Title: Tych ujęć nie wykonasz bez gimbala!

Cześć! W tym filmie pokażę Wam 5 rodzajów ujęć, które wykonamy za pomocą gimbala i sprawdzimy też jednocześnie, czy jesteśmy je w stanie wykonać z ręki. Zaczynamy!
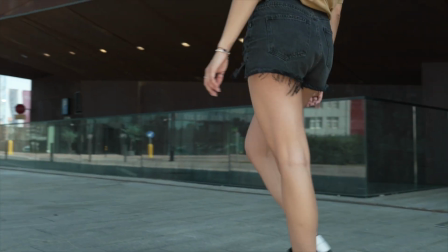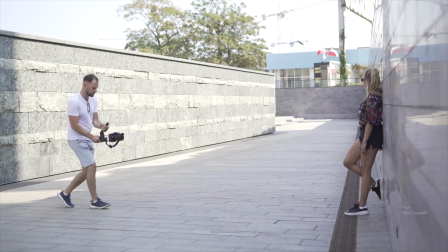Wszystkie ujęcia, które zobaczycie w tym filmie są kręcone za pomocą gimbala Zhiyun Webill 2,
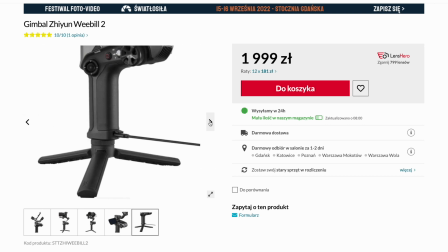[0:34]
który trzymam właśnie w ręku i przechodzimy do pierwszego ujęcia. Pierwsze ujęcie składa się z dwóch etapów.
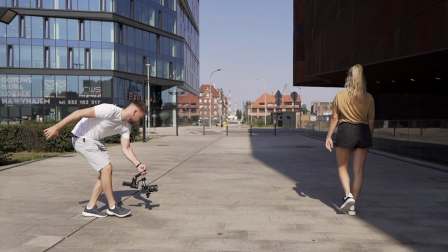[0:41]
Po pierwsze idziemy równoległym ruchem do nóg modelki.
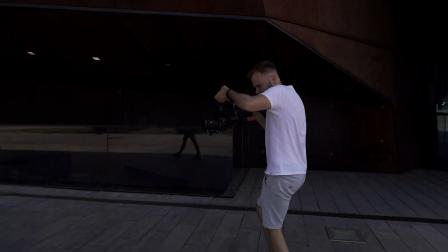[0:46]
Następnie unosimy gimbal, przechodzimy takim ruchem serpentynowym wokół modelki, żeby też pokazać mniej więcej jej twarz czy przestrzeń, która ją otacza.
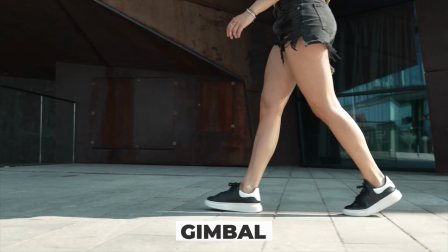[0:57]
Tego typu ujęcie buduje napięcie, ciekawość u widza,
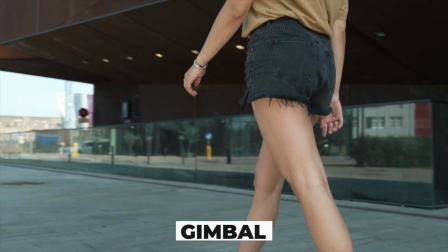[1:00]
dlatego że na początku widzimy tylko nogi modelki i chcielibyśmy zobaczyć, co się dzieje wyżej i gdzie się znajduje.
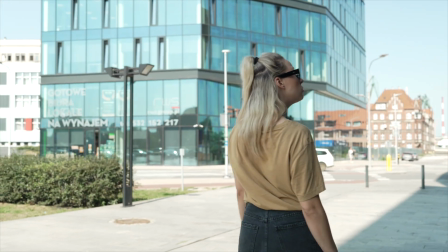[1:06]
I to się dzieje oczywiście w dalszej części ujęcia.
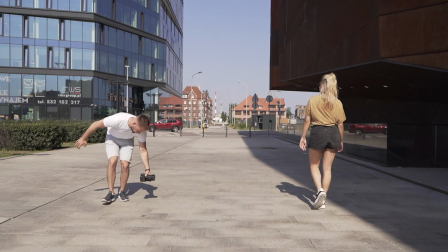[1:12]
Jeśli chcielibyśmy takie ujęcie wykonać za pomocą ujęć z ręki,
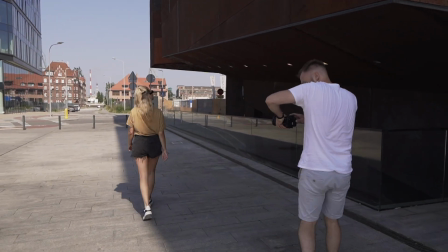[1:17]
to jest to ciężkie do wykonania, bo gimbal umożliwia nam jednak to zejście do dołu,
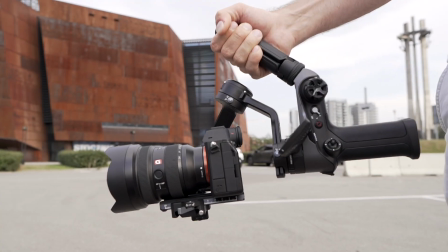[1:22]
szczególnie kiedy sobie podepniemy rączkę w drugie miejsce, to dużo wygodniej nam się tego typu ujęcia będzie robiło.
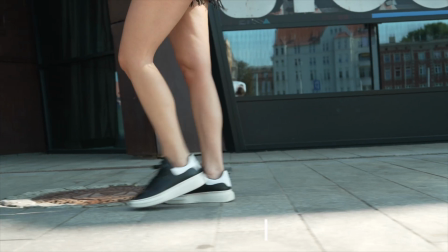[1:29]
Plus jest na pewno zdecydowanie płynniej niż przy ujęciach z ręki,
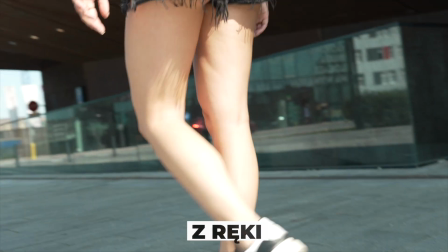[1:34]
nawet jeśli wykorzystamy stabilizację w aparacie czy jakąś tam ulepszoną stabilizację. Do tego ujęcia użyliśmy ogniskowej 35 mm, ze względu na to, że jednocześnie nie zniekształca nam bardzo obrazu. Z drugiej strony daje ten efekt rozmycia, później jak wchodzimy w drugim etapie ujęcia, daje nam ten efekt paralaksy.
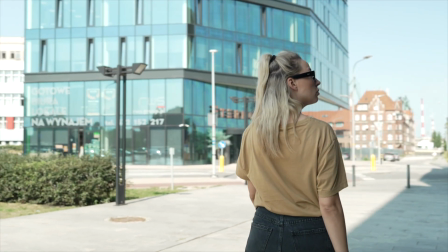[1:53]
Nie jest on jakiś mega duży, ale z drugiej strony mamy wystarczająco dużo szerokości, żeby też pokazać tą przestrzeń, która jest wokół modelki.
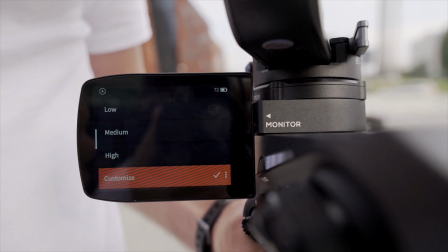[2:01]
Dobrze, że ten gimbal ma dotykowy ekran, dlatego że podczas kręcenia musiałem dosyć często zmieniać ustawienia silników, ich czułość, w zależności od tego, jakie ujęcie chciałem wykonać. I mogłem to zrobić w wygodny sposób na ekranie dotykowym właśnie.
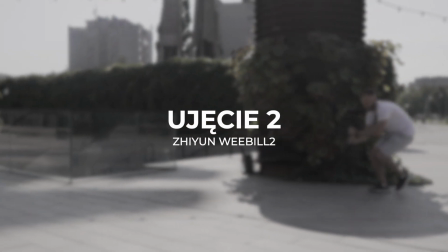[2:17]
Drugie ujęcie, jakie wykonałem, to podejście do modelki wraz z lekką panoramą do góry. Dzięki temu uzyskaliśmy efekt poruszającego się tła, ale nie tylko dzięki temu,
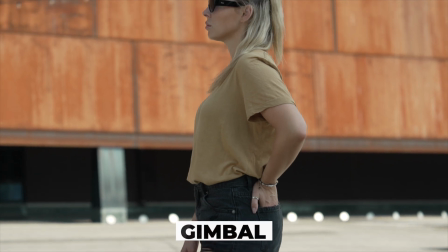[2:27]
dlatego że użyliśmy obiektywu ogniskowej 70 mm i też takich obiektywów 70 mm plus bym polecał do użycia podczas wykonywania tego typu ujęcia.
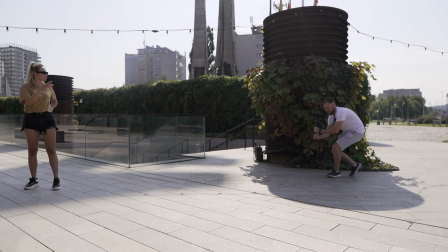[2:37]
W tego typu ujęciu bardzo ważny jest płynny, jednostajny ruch, tak samo mój do przodu, jak i ta panorama do góry,
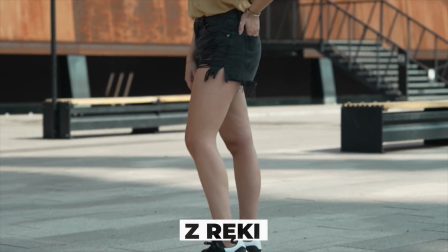[2:44]
dlatego z użyciem ręki nie byłbym w stanie wykonać takiego ujęcia, a z gimbalem już jak najbardziej. Tylko wtedy oczywiście gimbal musimy sobie ustawić na najniższą czułość, żeby też poruszał się bardzo powoli,
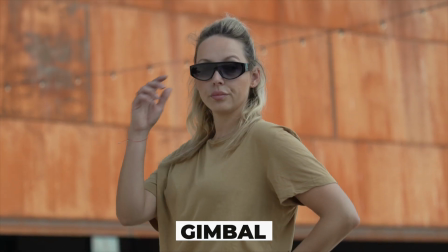[2:59]
a możemy użyć na przykład jeszcze dodatkowo 50 lub 100 klatek, żeby upłynnić ten ruch w postprodukcji.
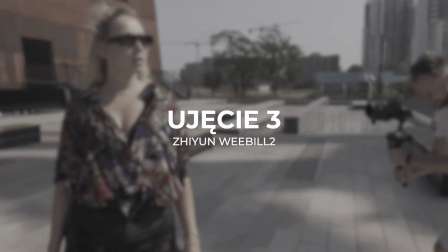[3:05]
W trzecim ujęciu zależy nam na tym, żeby pokazać aktorkę i gdzie ona się nam znajduje, troszeczkę jak w przypadku pierwszego ujęcia, tylko że tutaj mamy tą różnicę, że nie zaczynamy od nóg, tylko od przestrzeni,
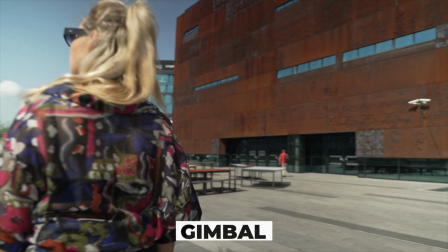[3:16]
gdzie w ogóle modelki nie ma, zaczynamy od prawego ramienia i ruchem z lewej strony,
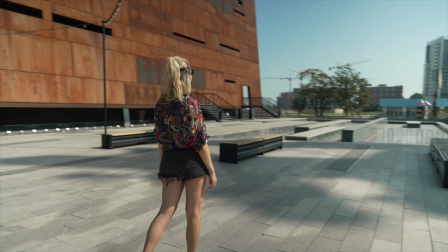[3:23]
ruchem obrotowym jakby wokół modelki poruszamy się tak, żeby finalnie zobaczyć, gdzie modelka się znajduje, czy może w jakim kierunku patrzy.
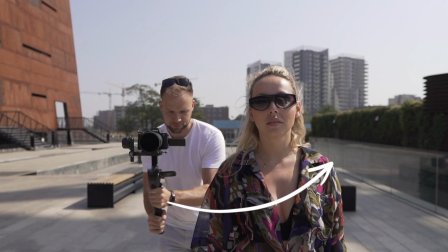[3:33]
Dodatkowo modelka porusza się ruchem odwrotnym do naszego ruchu kamery, dzięki temu uzyskujemy dużo większą dynamikę ujęcia. W tym przypadku użyłem ogniskowej 35 mm, jeśli chcecie zwiększyć dynamikę czy prędkość z jaką porusza się tło za modelką,
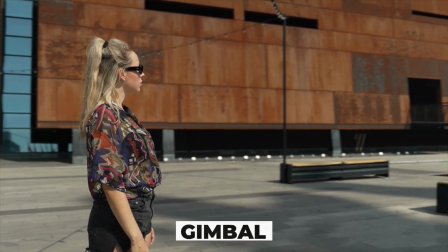[3:52]
to możecie użyć wyższych ogniskowych typu 50 czy 70 mm. Jednak w tym przypadku jeszcze bardziej kluczowe jest to, żeby mieć w ręku gimbalu właśnie ze względu na to,
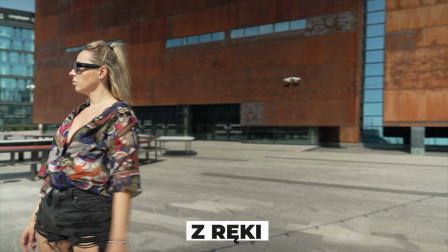[4:03]
że w innym przypadku z ręki będzie obraz się nam trząsł, nie będzie tak płynny.
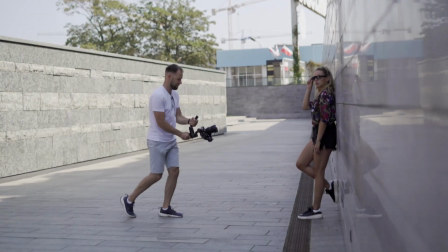[4:08]
Czwarte ujęcie, które wykonaliśmy ma już swoją specyficzną nazwę w tym gimbalu, którego użyliśmy,
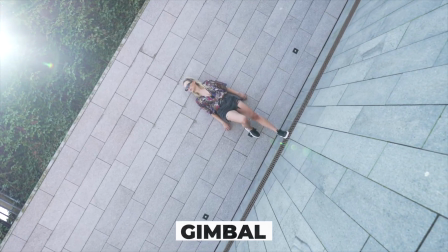[4:15]
to znaczy Vortex, takie ujęcie 360. Tego typu ujęcia są często wykorzystywane w klipach, filmach promocyjnych, żeby zmaksymalizować dynamikę albo robić różnego rodzaju efektowne przejścia. I jeśli byśmy chcieli wykonać tego typu ujęcie za pomocą ręki, to jesteśmy w stanie powiedzmy o te 180 stopni przekręcić w miarę sprawnie ten aparat,
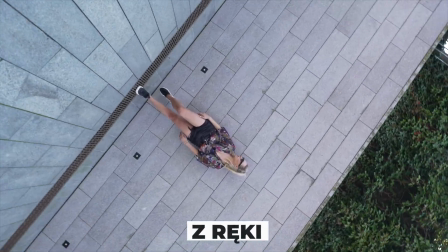[4:37]
ale już pełnego obrotu czy kilku obrotów nie wykonamy bez użycia gimbala. W tym wypadku użyliśmy ogniskowej 12 mm, czyli ultraszerokiego obiektywu, po to, żeby ruch obrotowy wydawał się dużo szybszy,
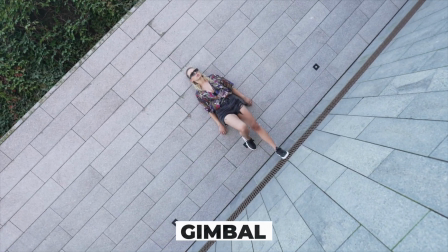[4:53]
plus nasze podejście do modelki było bardziej dynamiczne, niż byśmy użyli innego, dłuższego obiektywu.
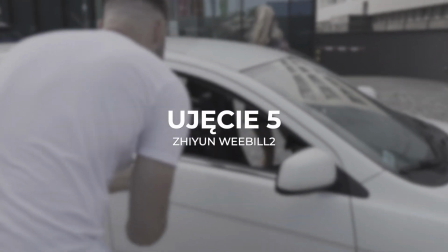[4:59]
I ostatnie ujęcie, którego użyliśmy, to do tego, żeby sfilmować na początku samochód,
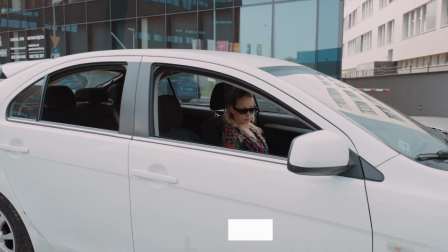[5:04]
potem przejście przez okno i na koniec pociągnięcie ruchu dalej, aż do wyjścia modelki.
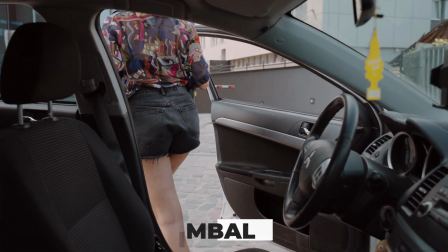[5:11]
Gimbal się przydaje szczególnie wtedy, jeżeli ten ruch na każdym etapie ma być płynny.
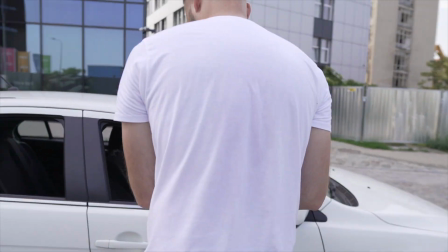[5:17]
Oczywiście z ręki może byśmy byli w stanie wykonać coś podobnego, ale nadal ten ruch nie będzie tak idealnie płynny. Dzięki temu, że aparat jest na gimbalu, dodatkowo to funkcjonuje jak tyczka, więc możemy ten ruch w ostatnim etapie ujęcia pociągnąć jeszcze dalej. Dzięki temu, że tutaj użyliśmy szerokiej ogniskowej, powiedzmy między 12 mm a 24 mm, uzyskujemy ten dynamiczny efekt przejścia przez okno,
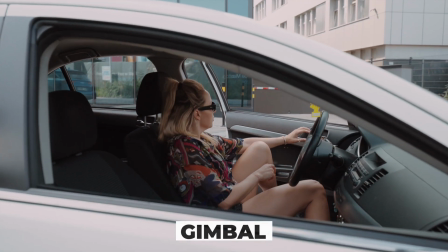[5:43]
czy to może a może to być okno samochodu jakiegoś rodzaju drzwi obręcz i tak dalej i podsumowując, dajcie znać w komentarzach, czy ten filmik waszym zdaniem był przydatny, ostatecznie czy gimbal jest niezbędny do każdego rodzaju ujęć, oczywiście nie ale na pewno będzie bardzo, bardzo pomocny w przypadku tych ujęć które widzieliście właśnie w tym w tym filmie. Jeśli podobał wam się ten film, to zostawcie lajka, zostawcie subskrypcję, dzwoneczek, żeby być poinformowanymi zawsze o nowych filmach. A my widzimy się już niebawem. Do zobaczenia. Cześć.